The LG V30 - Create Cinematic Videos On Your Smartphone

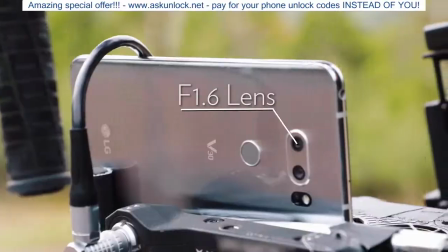0:01 What's up YouTube? So in our previous video we showed you the advanced camera capabilities of the LG V30 and stacked it
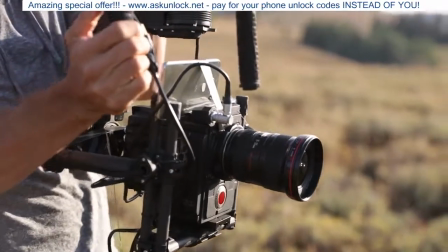0:08 up against our $50,000 red weapon to give you an idea of the awesome quality it can produce. But in this video I want to dive into some of the more consumer friendly features of the camera to show
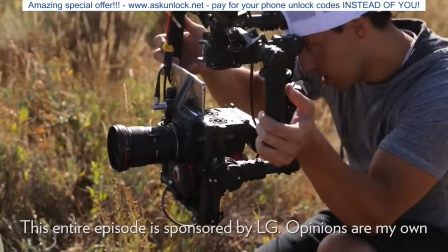0:19 you that you don't have to be a professional cinematographer or editor to achieve great results. So let's take a look at some of the cool camera features built into this phone. The first feature that is unique to this phone is called Cine Effect.
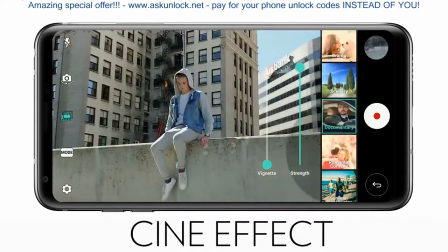0:31 What Cine Effect allows you to do is apply color grading presets to your video footage before you even shoot it.
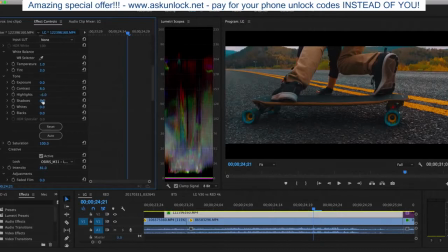0:38 So instead of having to bring your footage into DaVinci Resolve and apply LUTs and advanced color grades,
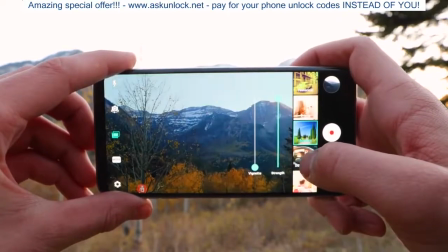0:43 Cine Effect allows the everyday consumer to choose between 16 different color graded presets that you can apply before you even push record.
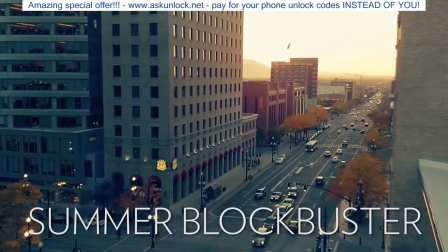0:51 Here's a few examples of some of my favorite presets. Summer Blockbuster gives you that orange and teal look.
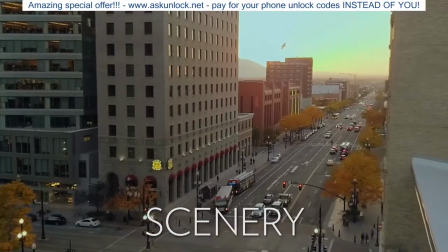0:56 Flashback takes you back in time. Scenery gives you a flatter less contrasty look and mystery enhances the color contrast separating
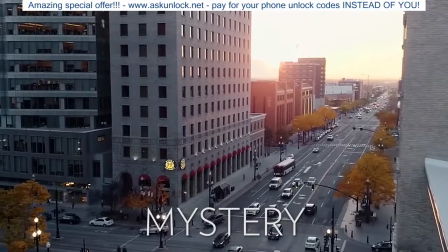1:04 those trees from the buildings and also allows you to apply a vignette like I was doing in Premiere Pro. Now I want to make it clear that these presets are not color filters like you'd find on Instagram or Snapchat.
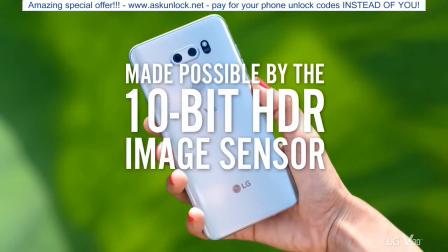1:15 LG collaborated with professional colorists to develop these presets so they actually maintain color accuracy,
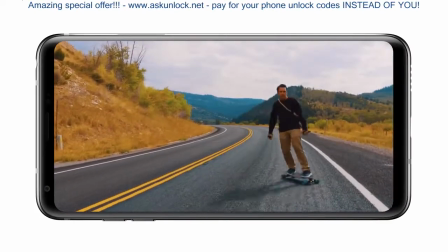1:22 have a wider dynamic range and take advantage of the log recording capabilities. The next feature they've added is called point zoom.
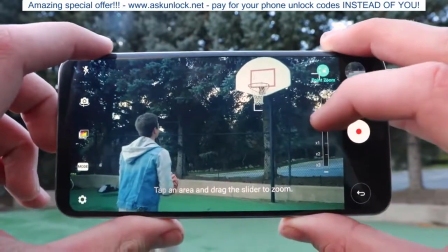1:29 What point zoom allows you to do is select a spot on your screen that you'd like to zoom in on and then using this slider you
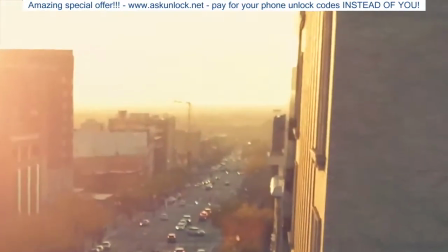1:36 can do a perfectly smooth zoom in or zoom out versus trying to manually zoom in by pinching the screen with your fingers.
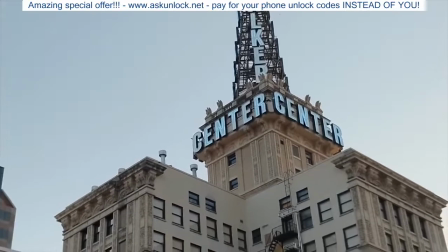1:43 This gives you a much more controlled much smoother zoom and you can even control the speed of the zoom for a much more dramatic cinematic zoom.
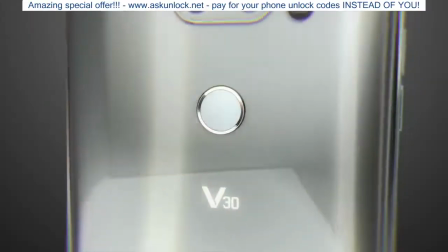1:51 The next feature and probably my favorite is that the second lens on this phone is a wide-angle lens.
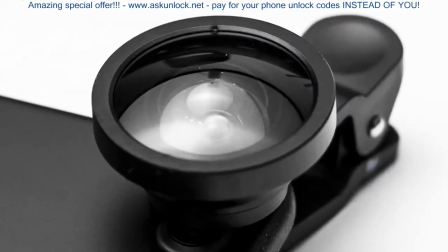1:58 Now, usually you have to buy a third-party lens in order to get a wide-angle field of view, and even then there's usually way too much fisheye distortion going on.
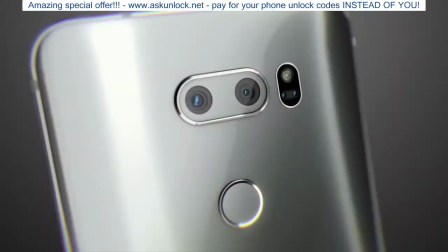2:07 But with the V30, they built in a dedicated lens to wide-angle capture,
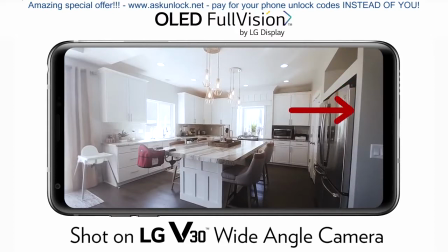2:11 so the distortion is much improved over most wide-angle lenses you'll find on a phone camera. Now, the reason I love wide-angle lenses so much is because it gives you a unique perspective that you don't normally see from a camera.
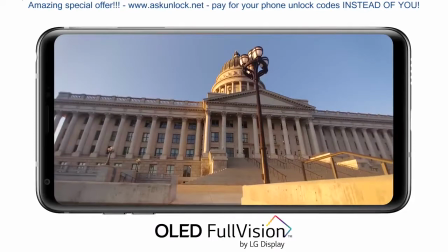2:22 With the wider field of view,
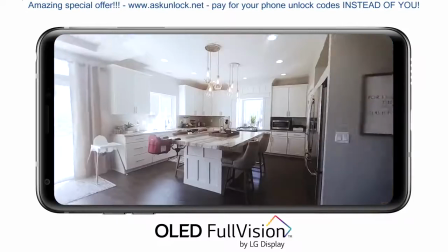2:24 you can capture more of your surroundings which makes it great for landscape photography or real estate or architecture where you're trying to show off more of your surroundings.
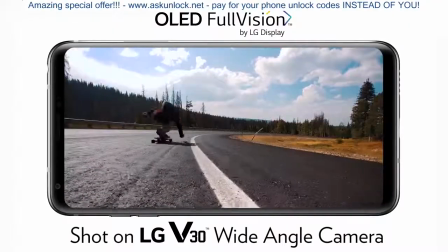2:33 Whiting the lenses also make for awesome in the action sports cams because it allows you to get super close to your subject while still being able to see more of them in your frame. So really awesome feature for bringing cinematic goodness to your pockets. The last feature I wanted to mention is called quick Video Editor.
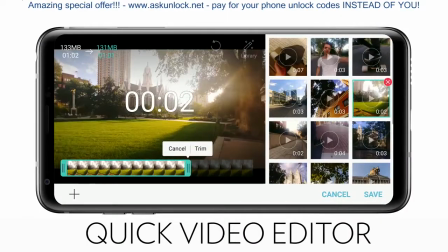2:50 This is basically like having a post-production studio in your pocket.
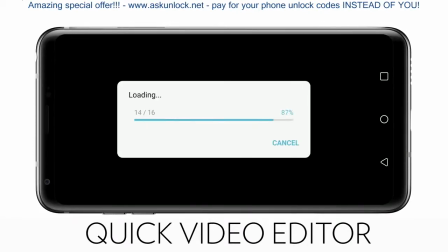2:54 It allows you to import up to 50 photos or videos and edit them together for a quick and easy edit on the go. To give you an idea of what can be accomplished using this Pocket Editor, here's a one-minute edit I threw together for Instagram using the Quick Video Editor. Check it out.